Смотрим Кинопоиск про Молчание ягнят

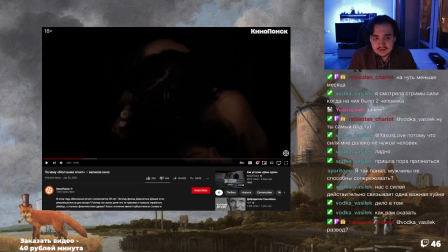[3:56]
маньяк называет по имени собаку но не девушку да ну вот это желание переодеться сделать
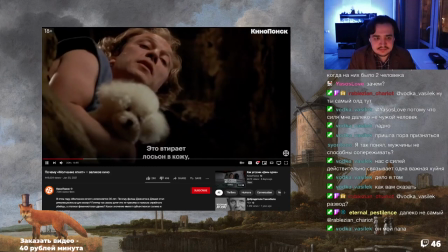[4:03]
себе костюм выйти своей кожи и пропустим он от скидал скидал скидал
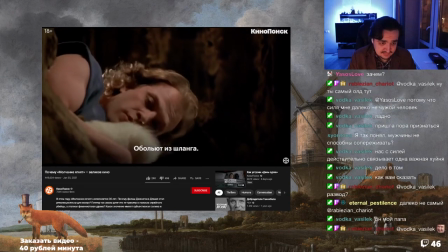[4:10]
скидал к ларису жертвами буффало билла роднит и то что в мире мужчин
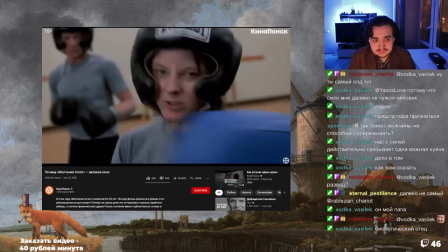[4:18]
они находятся в уязвимом положении коллеги по академии фбр и И провинциальные полицейские как будто
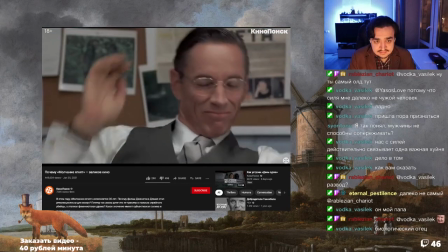[4:25]
не воспринимают ее всерьез. А Джек Кроуфорд, который и отправляет Клариссу на задание, кажется, не особенно верят в ее успех.
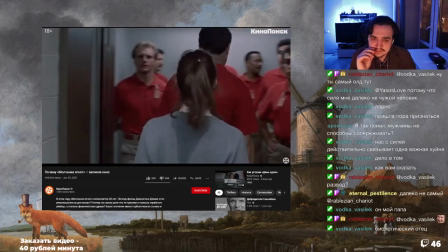[4:33]
Противопоставление героине мужскому миру выражается и на уровне мизансцены.
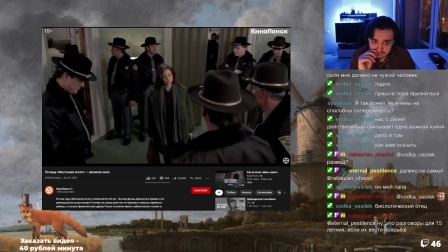[4:39]
В нескольких сценах над Клариссой буквально нависает группа мужчин. А в первую же встречу доктор Чилтон пытается с ней флиртовать.
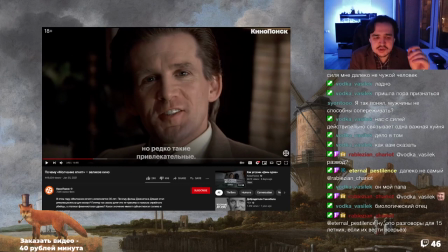[4:50]
Кстати, интересный взгляд Я вообще не думал С точки зрения феминистической повестки Как-то этот фильм рассмотреть И сейчас, когда они эти кадры Как-то вычленяют И делают на них некоторый акцент То действительно фильм раскрывается немного по-другому
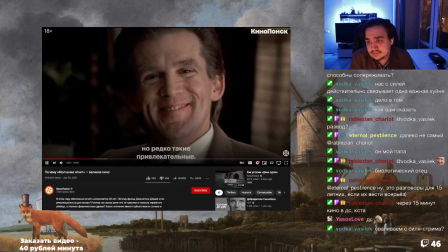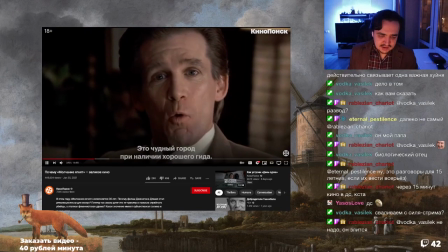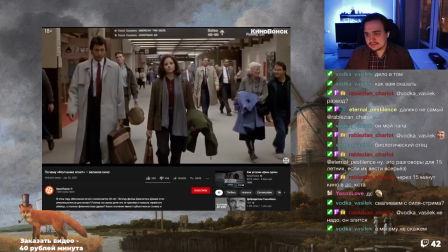[5:16]
Дополнительно Дэми включает сразу несколько сцен, в которых Кларису взглядом оценивают другие мужчины.
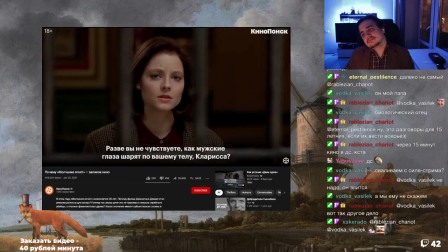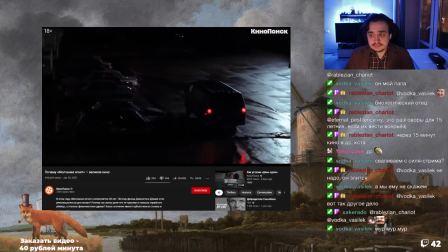[5:30]
И здесь мы подходим ко второй вещи, которая делает молчание. Ягнят революционным фильмом.
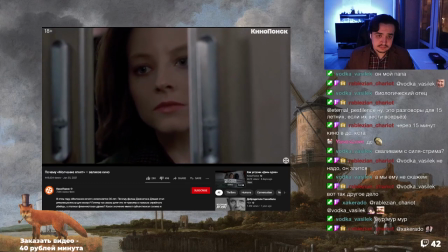[5:37]
Режиссер Джонатан Демми не просто ставит в центр детективного сюжета про маньяка женщину.
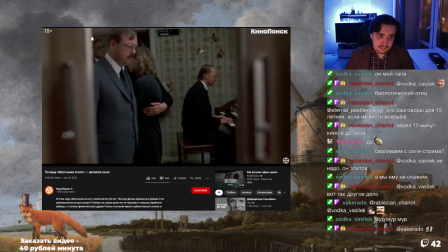[5:42]
Он еще и наделяет ее взглядом.
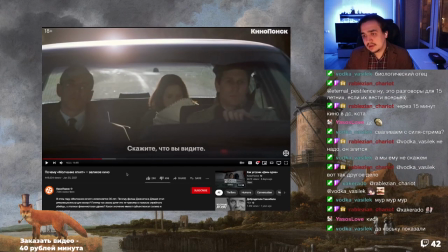[5:46]
Ну то есть субъективная камера с ее глаз, и это, конечно, усиливает в некотором роде вот это напряжение и эффект.
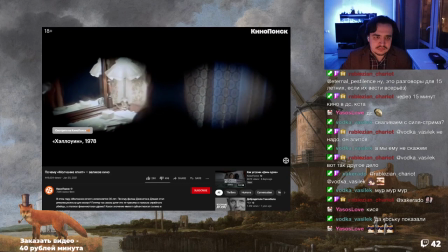[5:54]
Во многих классических хоррорах есть сцены, снятые с точки зрения убийцы. Хэллоуин Джона Карпентера, Пятница 13-я,
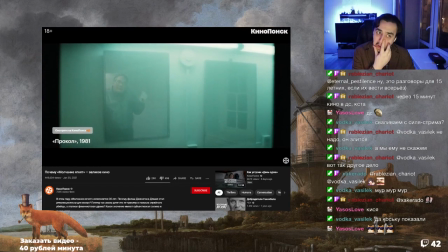[6:04]
Прокол Брайана де Пальмы, Подглядывающий Майкла Пауэлла.
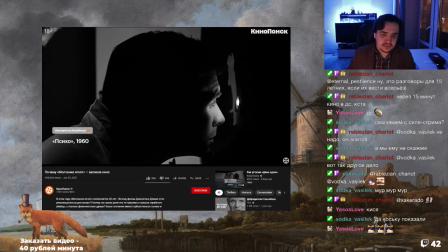[6:10]
Популярность такого приема можно объяснить скрытым желанием зрителя По умолчанию предполагается,
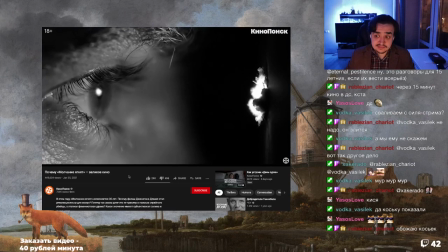[6:15]
что это мужчина Подглядывать за насилием над молодыми и часто привлекательными девушками Кто еще любит у нас подглядывать?
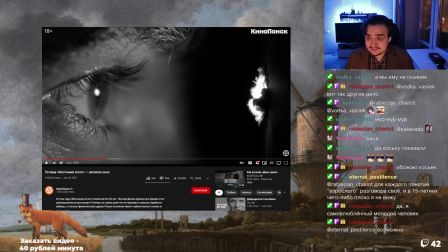[6:23]
А? А? А? Кто еще у нас любит подглядывать? И не нести при этом ответственности за действия героев
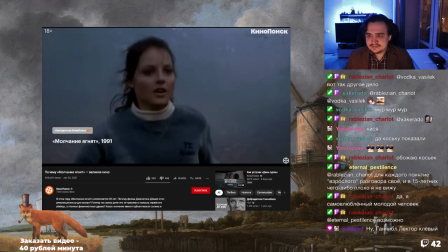[6:32]
В нескольких сценах Джонатан Дэмми даже использует похожий прием Например,
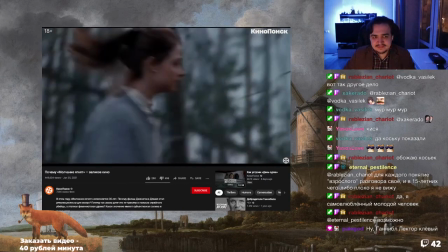[6:37]
в открывающем фрагменте камера Тако Фудзимота имитирует подглядывающий взгляд.
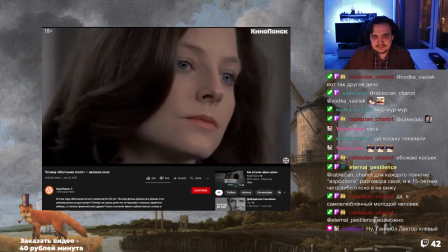[6:42]
А вот дискомфортно длинный крупный план, когда героиня остается одна наедине с группой местных полицейских.
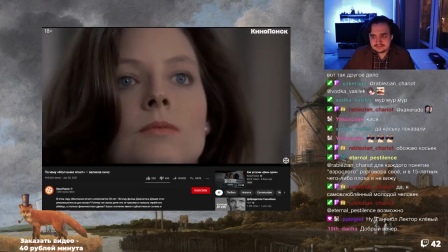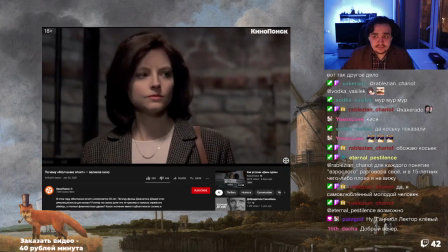[6:55]
Но в остальном почти все сцены мы видим глазами Кларисы Старлинг, причем в буквальном смысле.
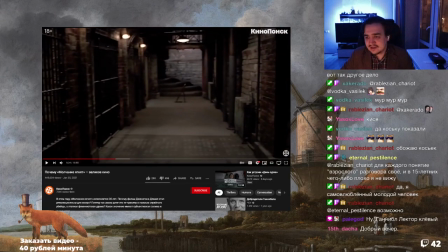[7:02]
Да, одна из самых неприятных сцен. Это в нее еще кидаются семенем.
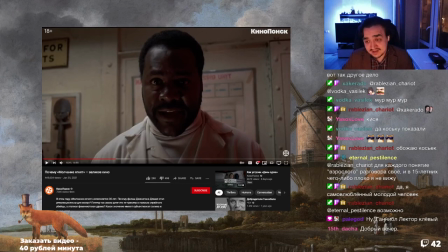[7:08]
Там еще есть важная фраза Я чувствую запах твоей щелки А потом Ганнибал говорит А я ничего не чувствую Герои смотрят прямо в камеру И мы,
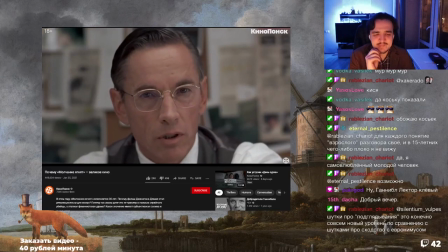[7:18]
как зрители, начинаем ассоциировать себя С главной героиней С помощью кадров,
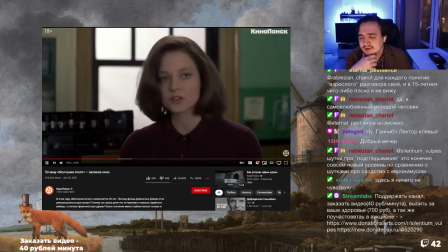[7:23]
снятых с субъективной точки зрения Джонатан Дэми дополнительно подчеркивает Неуютное положение Кларисы на службе А с теми людьми,
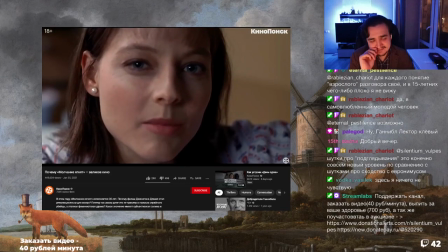[7:29]
с которыми героини чувствуют себя комфортно Оба участника диалога Смотрят прямо в камеру Например,
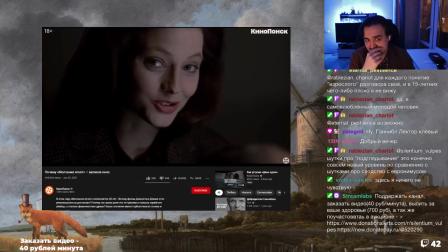[7:35]
вот взгляды героев когда Кларисса не против лёгкого флирта.
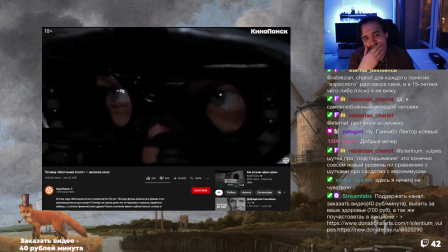[7:43]
Важность субъективной съёмки режиссёр подчёркивает тем, что в первое появление антагониста показывает нам именно его глаза.
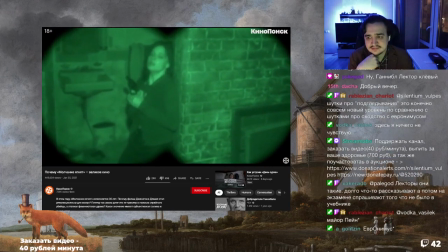[7:53]
Буффало Билл — традиционный герой хоррора, и в финале мы снова видим объективирующий взгляд убийцы.
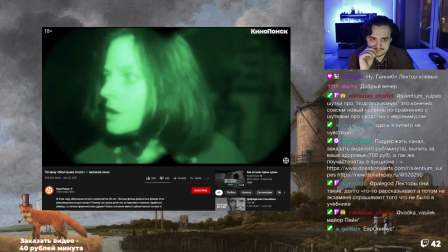[7:59]
Эта сцена чем-то напоминает ситуацию кинопросмотра, когда герой знает меньше зрителя, а зритель ошибочно думает, что...
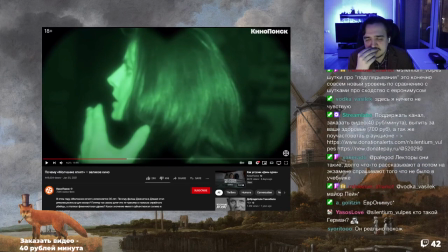[8:06]
Но смотрите, здесь тоже получается не только ее субъективный взгляд, но и взгляд убийцы, поэтому не совсем все релевантно. Они и те, и те приемы используют, и штампы, и... Но Кларисе удается уравнять положение.
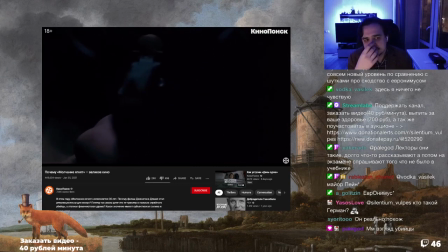[8:20]
Она буквально низвергает доминирующий взгляд убийцы и тем самым завершает свою сюжетную арку. Батч!
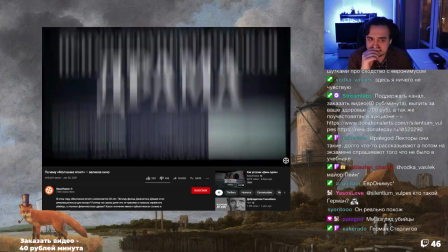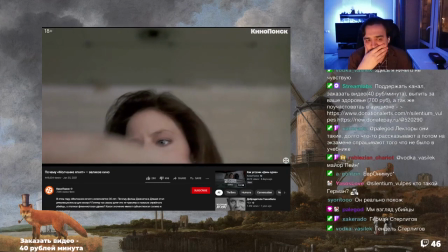[8:34]
Фильм Джонатана Дэмми мало похож на привычные жанровые работы.
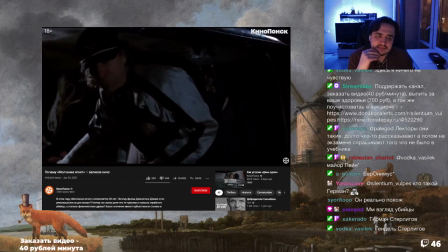[8:38]
В нем практически нет ярких шоу-стоперов. то есть эффектных сцен убийств, характерных для фильмов Джалло или их наследников – моралите-хорроров.
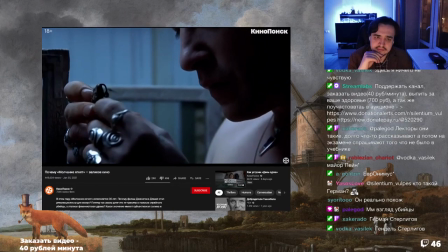[8:47]
Детективная интрига намеренно ослаблена. Зритель почти сразу знает, кто убийца и как он выглядит.
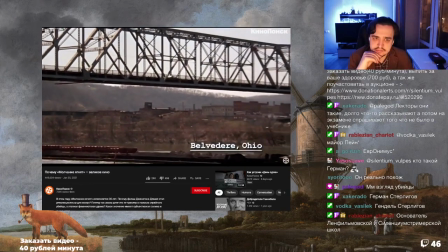[8:53]
А если внимательно смотреть, Ганнибал Лектор раскрывает город жительства маньяка Бельведер уже на 15-й минуте.
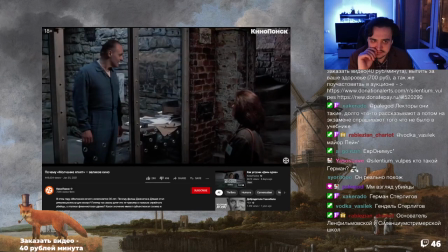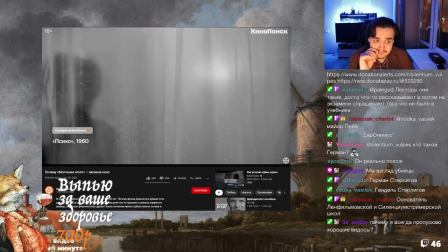[9:09]
Нетипичен для жанра и саундтрек. В нем нет скрипичных взрывов, как в «Психу» Бернарда Хермана, и вообще резких скримеров.
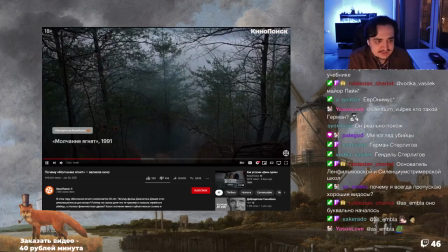[9:19]
Музыка Говард Шора больше отражает драматическую линию Кларисы Старлинг.
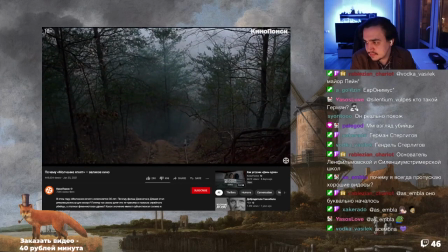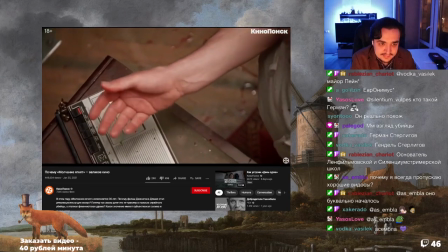[9:29]
Два других главных героя фильма тоже имеют внятный звуковой образ. У Ганнибала Лектора это классическая музыка.
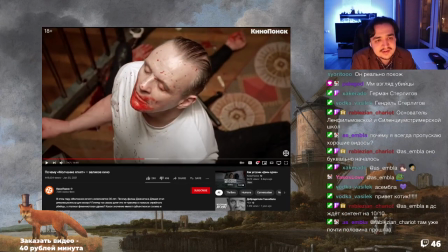[9:38]
Одна из самых ужасных сцен, по сути, с Ганнибалом. А у Буффало Билла современный рок-песни.
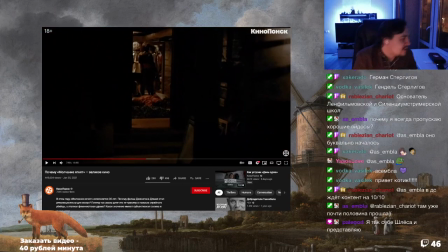[9:47]
Разумеет? Goodbye, horses. Извините.
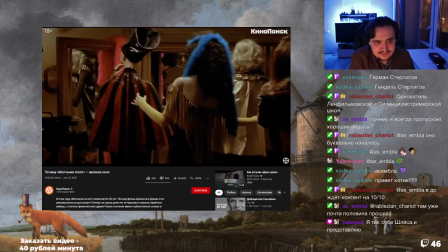[9:59]
Ну,
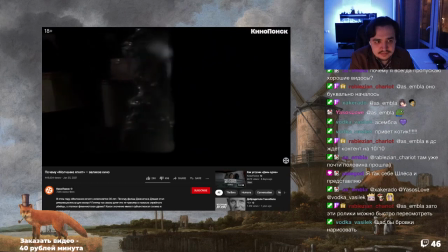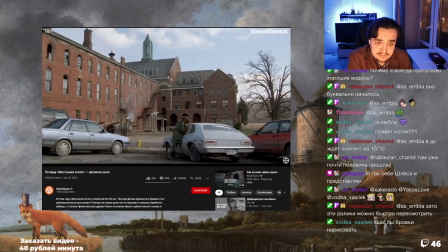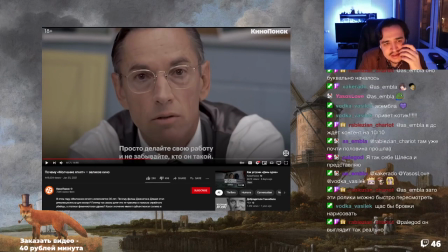[10:14]
кстати, с точки зрения монтажно, и именно пиратской работой, конечно, он значительно лучше сделан, чем последующие фильмы про Ганнибала. Это стоит отметить. И вот эти вот сверхкрупные ракурсы, они, наверное, Берман, как ему нравился вот этому режиссёру.
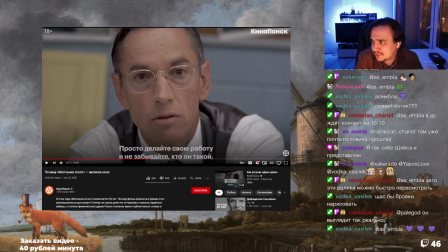[10:32]
И он, как и Берман, любит крупноту брать и особенно какие-то акценты на глаза делать.
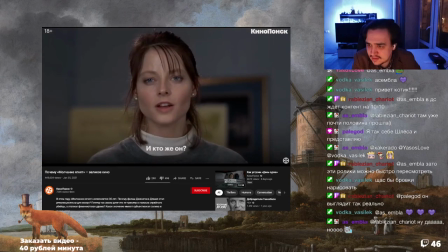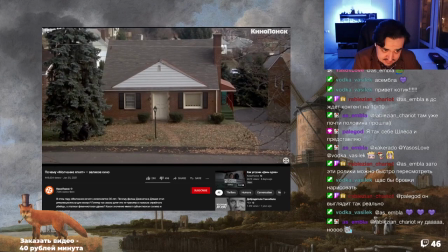[10:44]
А вот эта монтажная последовательность вошла во все учебники киноискусства как пример мастерского нагнетания Саспенса.
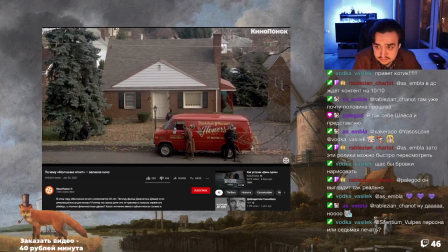[10:52]
Отряд ФБР готовится захватить дом маньяка. В то время как Лариса Старлинг опрашивает свидетелей убийства в другом городе.
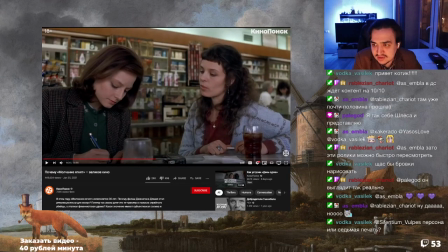[11:00]
Персона или седьмая печать? Наверное, все-таки седьмая печать. Хотя, стоило, наверное, ответить персона.
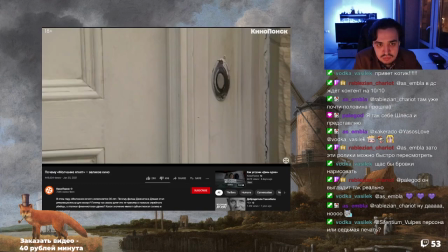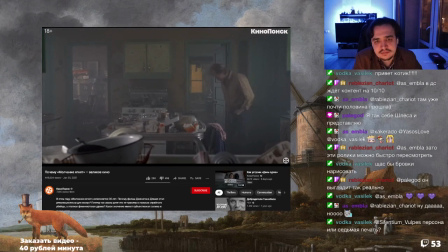[11:15]
И только в последний момент Мы понимаем, что на самом деле Видели хитрый параллельный монтаж Между двумя локациями
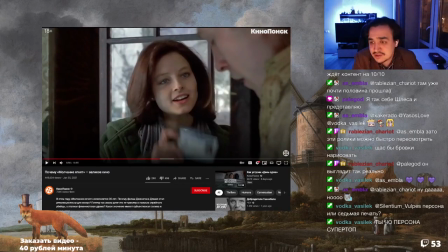[11:23]
Да, да, да Что ничего не случилось Это, кстати, немного Выдергивает из повествования Мне в первые разы было вообще непонятно Почему это Я в каком-то совсем нежном возрасте посмотрел Потом уже за взрослым Стало понятно, почему так сделан монтаж
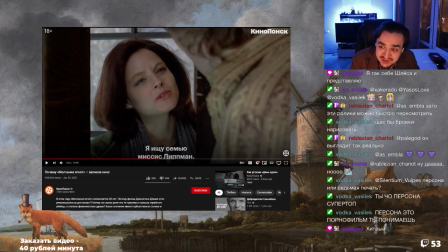[11:44]
Ну, дело в том, что Водка Василёк секс переоценён Нет
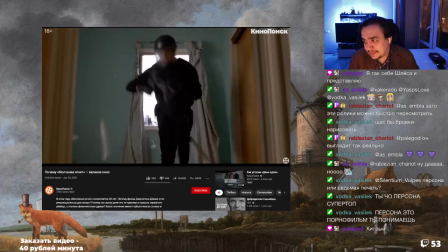[11:53]
Да,